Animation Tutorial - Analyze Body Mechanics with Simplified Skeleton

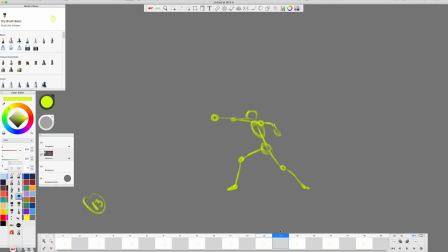Whenever you have a big gap in spacing like that, you can really get away with it if you slow into it and you have some anticipation. So we have some anticipation going into this wind-up, and then boom. And then there's a bunch of settle.
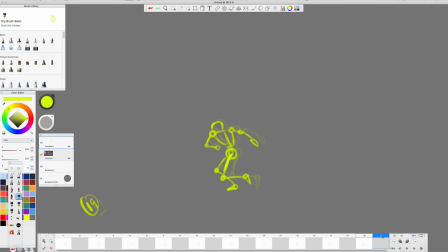And what we don't see is, because from this scene in the movie, it switches camera angles right there. So, but if it didn't switch camera angles, he would continue to settle even longer after this punch to really sell the impact of that punch.
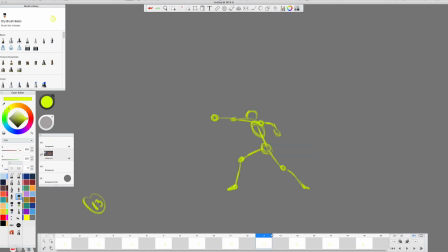Right? So to get away with a large gap for impact, and that's the purpose of this, and you'll see if you look at his spine, see the curve of the spine here.
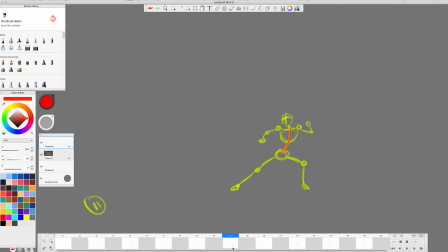Here, I'll go to a different color. Curve of the spine here, and then the spine kind of reverses there, right? So we go from here to there. Gives you some good impact. It also goes from curved arm
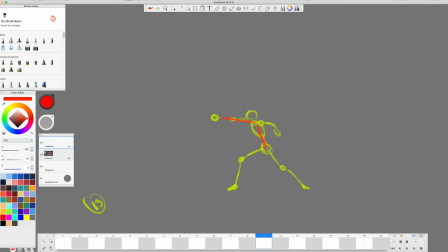to straight arm, right? Curved to straight, right? And the same thing with this back leg, curved to pretty much straight, curved straight.
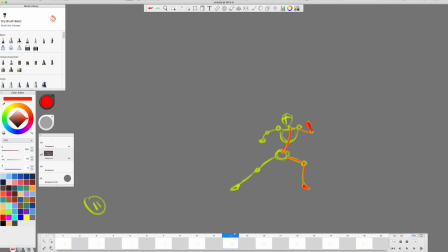So it's like squash, stretch, right? And then a lot of settle at the end. So there you go. That's how I used a simplified skeleton to analyze body mechanics in a shot. Hope this helps you, and we'll see you next time.